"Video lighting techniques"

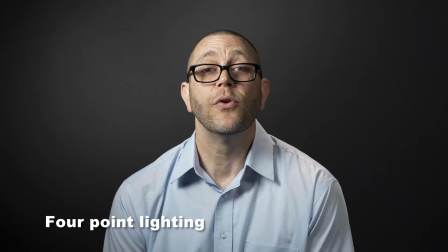0:06 Hello, I'm going to be talking to you about several different ways that you can light your subject. Right now you're seeing 4 lights.
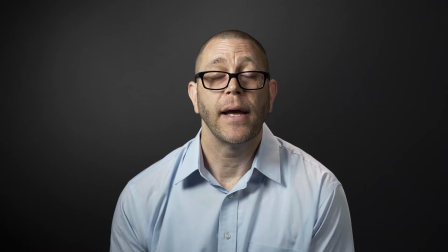0:12 We have a key light to my right, a fill light to my left,
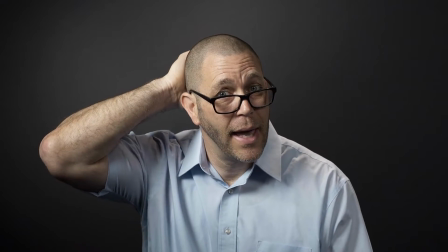0:16 a hair light in the background that's going over the top of my head and onto my shoulders, and we also have a 4th light that's
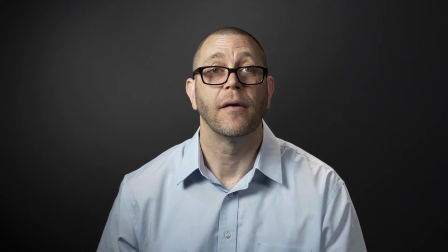0:25 shooting onto the back of the screen back there.
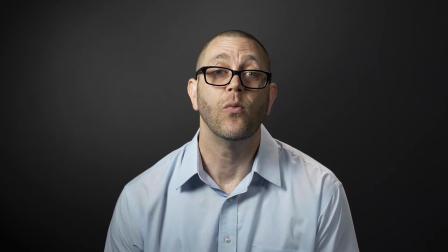0:28 And I'm going to go ahead and turn off each light to show you what it would look without each component.
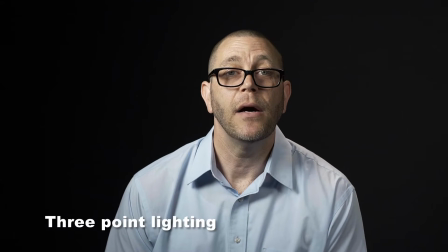0:34 So what you're looking at right now is just the 3-point lighting.
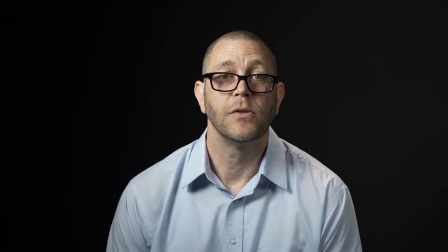0:38 This is very useful in situations where you only have 3 lights.
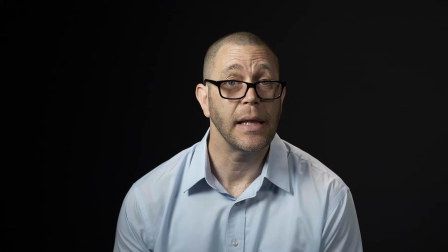0:44 Again, we have our key light on the right.
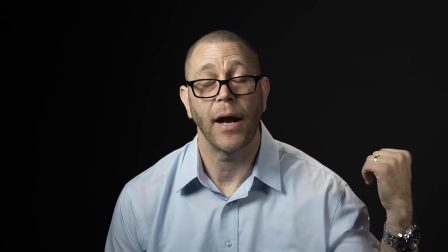0:46 On our left, we have the fill light, and then we have a background light that's covering the top of my head and the shoulders.
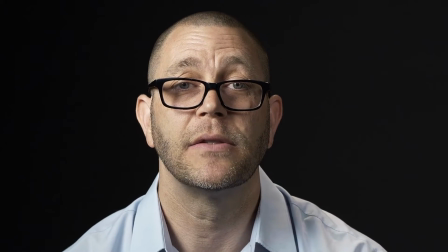0:54 And as you can see in the background, I turned off the light so you don't really have a splash of light on the black background.
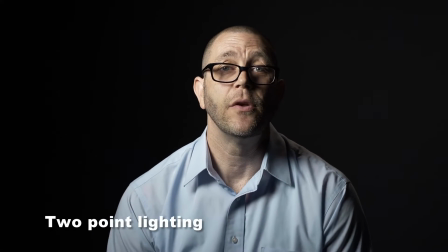1:00 Here's a very common situation that you can be facing. It's just 2 lights.
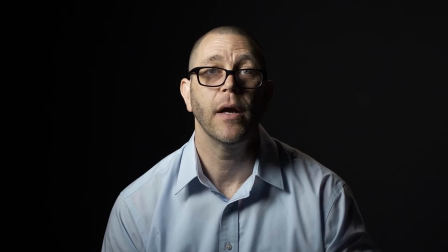1:06 We have a hair light in the background covering the top of my head and my shoulders,
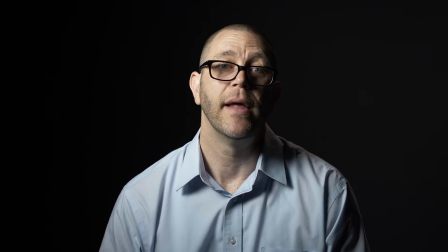1:10 and we have a key light to my right that is focused on the right side of my face.
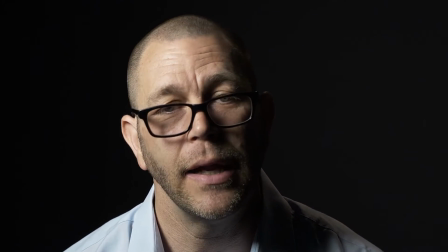1:15 I like to use this because it has more of a dramatic feel, and again, it all depends on what you are talking about and what the subject matter is. You can use this type of lighting if you are trying to conceal your subject's identity. Maybe there's a situation where you're talking to someone that they're willing to give you information
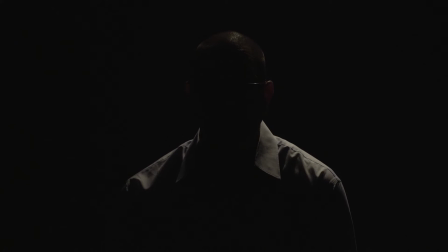1:38 regarding a very hot topic and they don't want to be identified. This is how you would light that subject.
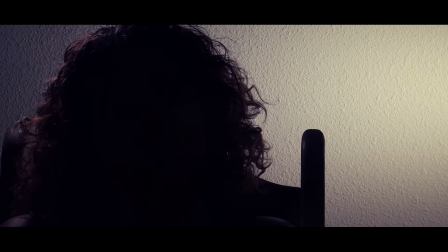1:45 I did this shot right here, and this is what I did in this interview. I just simply used the light, bounced it off the wall, and that created a very bright background,
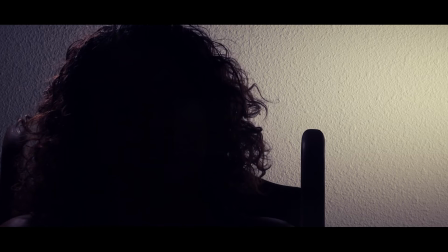1:58 and then I could iris down on the camera and use this effect to conceal the individual's identity.
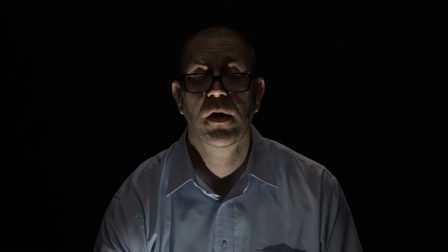2:07 If you wanted to show someone who was deceptive, you might want to hold a light underneath,
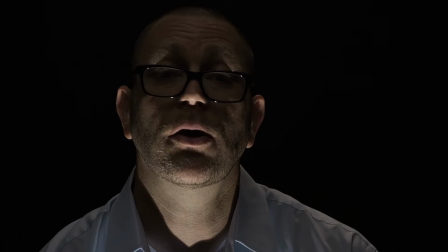2:12 or not hold, but use a light that's underneath the subject and light from below. You see this in a lot of the horror flicks. One of the things that I quickly understood is that you can read all you want from books, but when you read from the books and you don't really have your hands on the lights, you are doing yourself a disservice. You really need to get the lights and practice with them. If you have a daughter, if you have a son or a wife, sit them in the chair and come up with some scenarios that you want to explore. You don't want to be doing this on the job, on the fly, not knowing what the outcome is going to be like. So my recommendation is bring out your lights on a day that you don't have anything to do. Set your subject down and ask them if you can practice lighting for a few bits. Remember to record so you can go back and look at your results. Hope this helps.